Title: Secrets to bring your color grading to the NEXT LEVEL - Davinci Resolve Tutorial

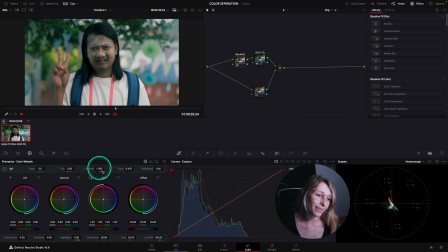[8:11]
And so when I created my balance, I can just like go here,
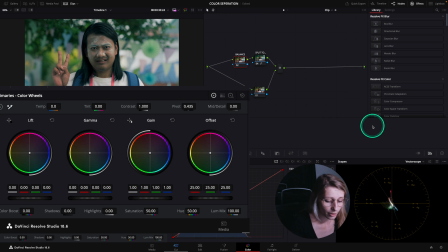[8:20]
and I think I'm just gonna create some warmth with my temp. I create some warmth, and let's see, a bit of
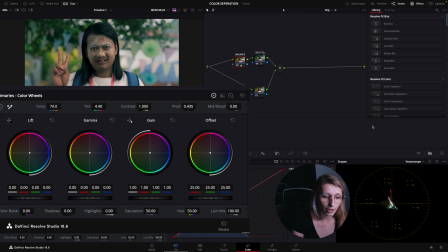[8:35]
tint, I would say, a tiny bit of tint, yes. Already the skin tones are a bit more believable because there's less green going on. Okay, what we can do also is add a bit of lift.
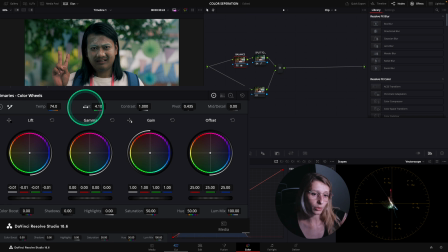[8:52]
We can add a bit of lift, so we just like have a nice contrast.
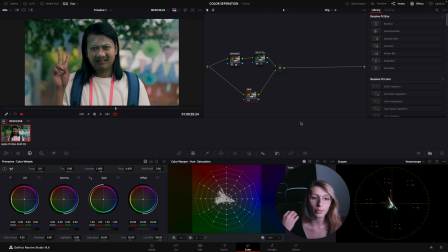[8:58]
So we're gonna pump up his skin just to create a bit more separation and to make his skin tone natural. So for this, I use the color wrapper, so you can just click on this spider web,
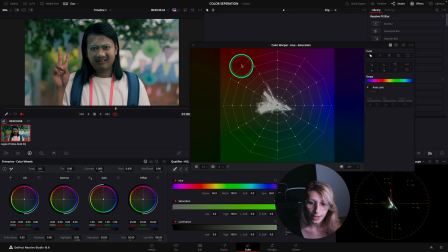[9:12]
and I'm just gonna expand this, and I'm gonna see where his skin is. And so in the color wrapper, you can see there's a pointer that appears when I put my mouse on the color. His skin is in the orange scope,
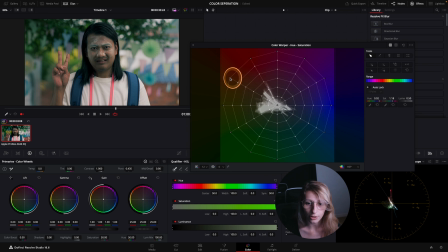[9:30]
so what I'm gonna do is I'm just gonna take it and increase it. And I think I'm just gonna pump it up a bit more and have a nice skin coming.
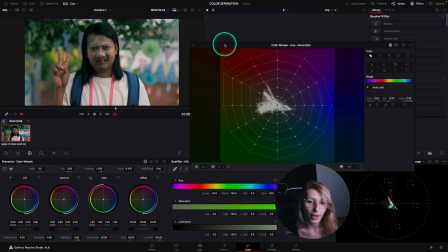[9:49]
Yeah, so if you see, let's see, this
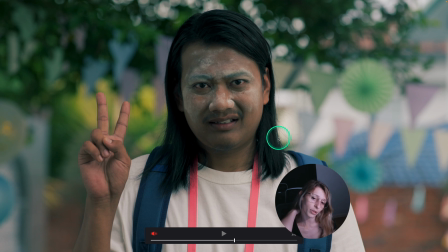[9:56]
is before, so the skin like wasn't very alive, and this is after. So this is after we put a bit more colors in the skin.
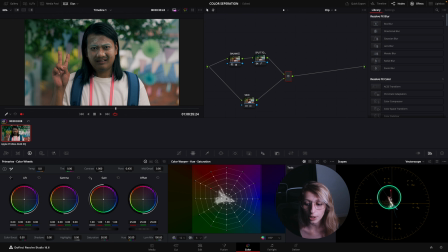[10:07]
So this is actually a complementary color group because we went to opposite colors over here. So what I can show you is what we went from.
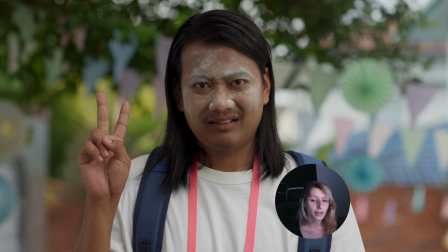[10:21]
First, you know, we had our gamma mapping, and we started to introduce some separation with the split tone.
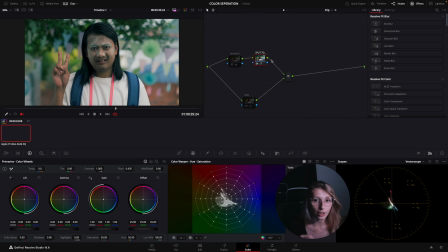[10:33]
So then like by the split tone,
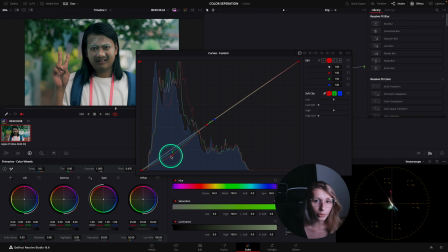[10:36]
what we done is actually removing reds mostly from the shadows, and we balance it out by removing also a bit of blue and a bit of green.
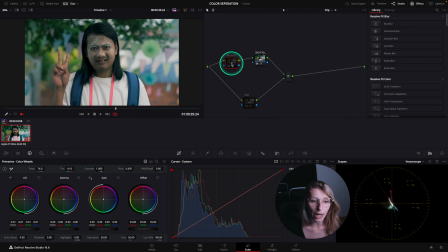[10:49]
And so after in the balance, so if you see, so this is the balance,
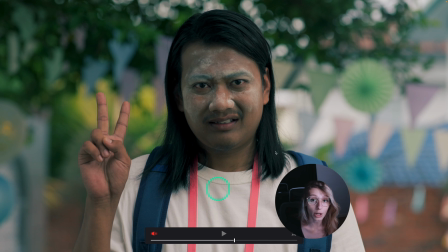[10:57]
we created a bit of contrast by putting down our lift, and also we added a bit of warmth just like to make
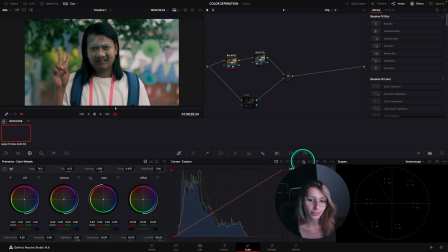[11:08]
everything comes together. And so for the skin,
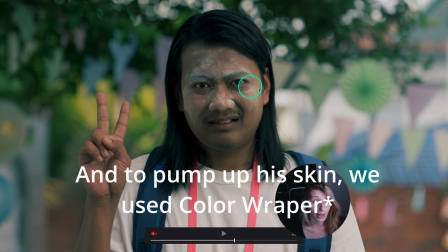[11:13]
we just found that like the skin was quite dead, so just to pump up the skin and to make it a bit more alive.
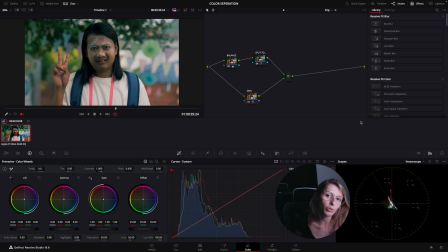[11:22]
So for me, this technique is actually the most convenient to create color complementary groups inside my image. You can also do the complementary colors with a film print because out of the bat you already have like cyan shadows.
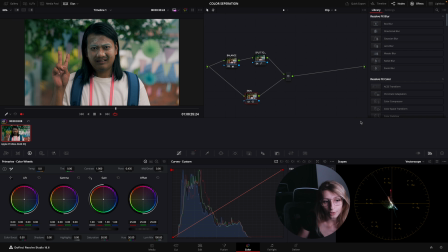[11:42]
This technique is if, for example, you don't want to use a film print. So this works very well for me. I hope it will work for you. Let's go to the tips 2. Okay, now that we saw the complementary color being so effective in the color separation very instantly, I want to show you how to create separation but with color saturation. So actually color saturation could be a really great ally to create some separation in your footage.